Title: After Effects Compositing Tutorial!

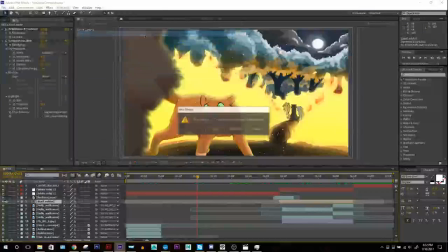83:42 I've posted screenshots of it on Twitter. I'm doing an HD kind of revamp of it. I went into After Effects, basically took all the original Flash files, exported them in HD rather than the size they were, and
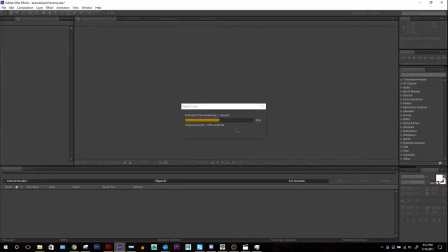84:01 yeah, and then just went into After Effects and did all the same sort of stuff I was just showing you
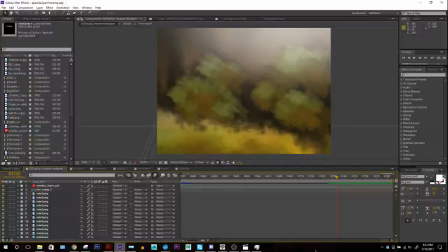84:08 for them on here. So this one has a ton of layers. I don't even know how many. It's like hundreds of layers. But mainly why I wanted to bring this up, it's not showed off or anything.
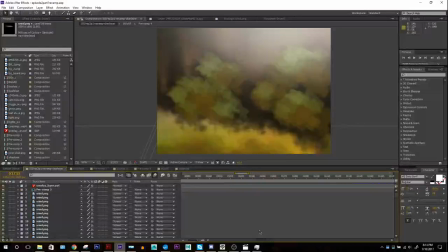84:22 I just want to show you this one effect that wasn't present in the old one. Oh, there you can see that light I was mentioning. See, right there. So yeah, I can show you the light actually.
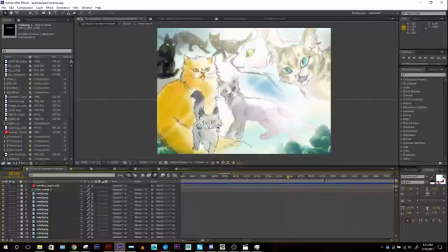84:33 Let's see if it's light. Okay. Okay, so it's pretty simple.
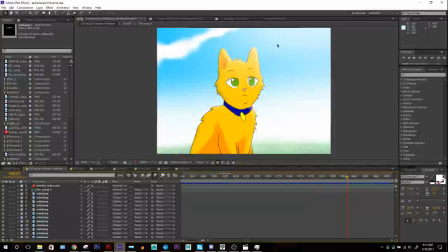84:41 So here, there's a light up there. I actually, there's the bevel and emboss effect on him going on.
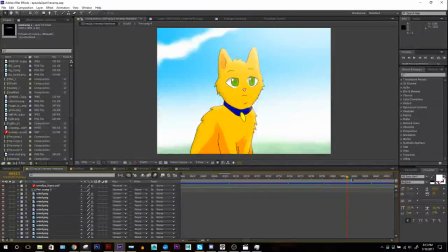84:54 Just little subtle things. But yeah, these lights effect help a lot.
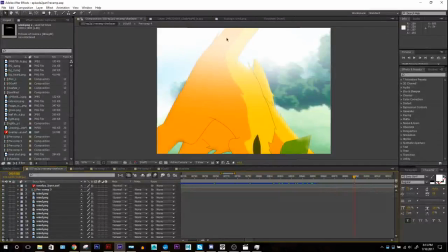85:01 In this case, I put a bright one up here for the sky. Just made this nice glow. It's really this nice sense of light in the scene. So those are just helpful things you can do.
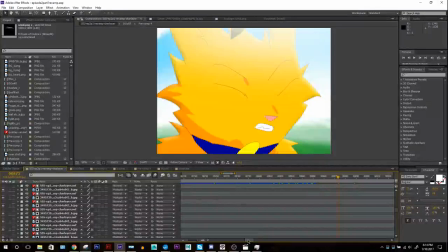85:18 Okay, but yeah, you'll see this when it comes out. I don't want to spoil everything. But that's one way of using the light. And then what I wanted to show is is it? It's around here.
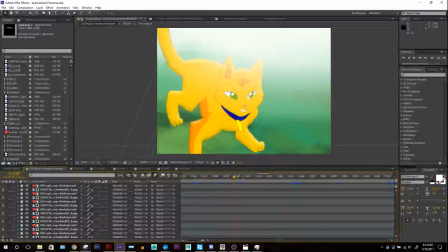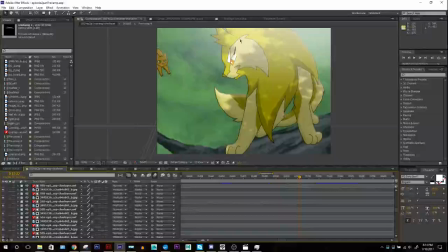85:42 There we go. So this effect, this sort of leaf, like tree shading effect. You see a lot of times they actually use it a lot in like anime. I noticed they do this compositing effect.
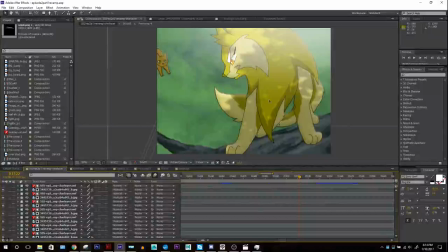86:00 So it's just one of the ones I like to be able to use too. I think it's a really nice thing. It's almost kind of graphic because it stays still and the characters kind of move underneath it like this. You see it's affecting just the character, it's not on the background. And yeah, it's just a nice effect to pull off if you want.
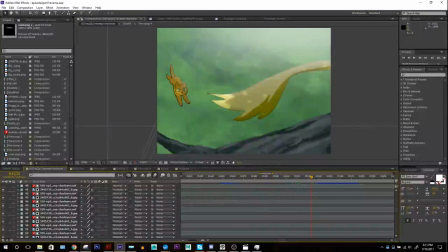86:21 See, it moves around. It's on Rusty down here too.
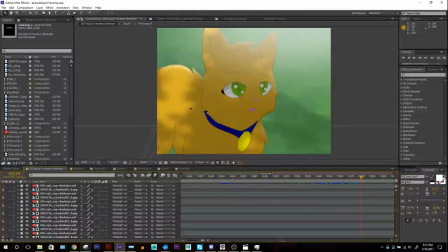86:26 It's still Rusty in this case. So you can see, just little things like this. It just adds a nice kind of forest lighting effect.
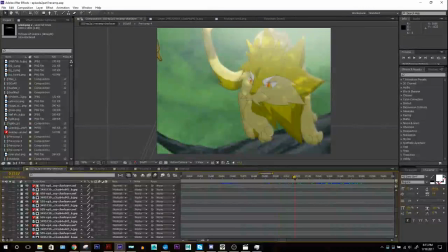86:33 So when they're in the forest, this is the kind of stuff I would use. So in order to get this effect, it's pretty simple. I worked this one out myself. Basically, the first thing you want to do is either find a kind of black and white image of a
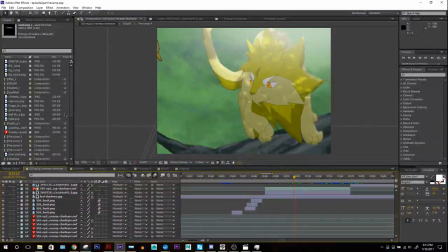86:54 tree, like of leaf lighting. I kind of looked around for some on Google, and I found some nice ones.
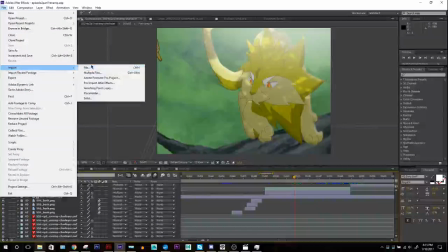86:59 The one I'm using here is this one, I think.
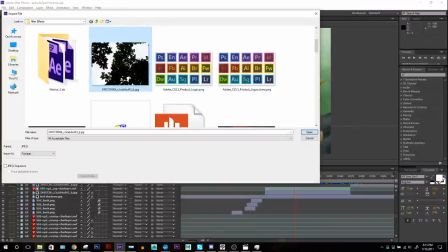87:05 Looks like that. Basically, you can see like the outlines of leaves and then like this bright sky. Or you can make one yourself on Photoshop. Kind of paint out one if you like doing that.
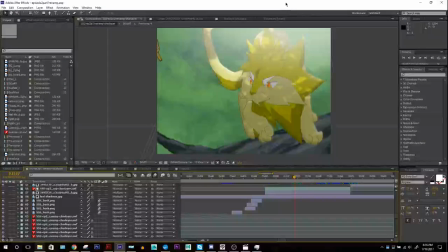87:18 If you're good at background painting. Kind of want to just paint out like a leaf layer. And you kind of bring that into After Effects. And here I'm going to show you. So
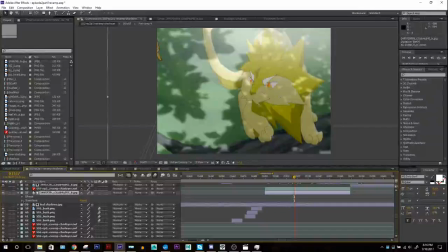87:41 okay. So this is what it would look like if you just kind of threw it on top of them, right?
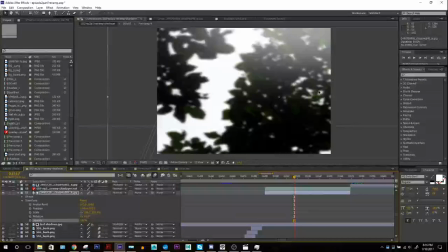87:49 It just looks like that. Just the leaves thrown on top.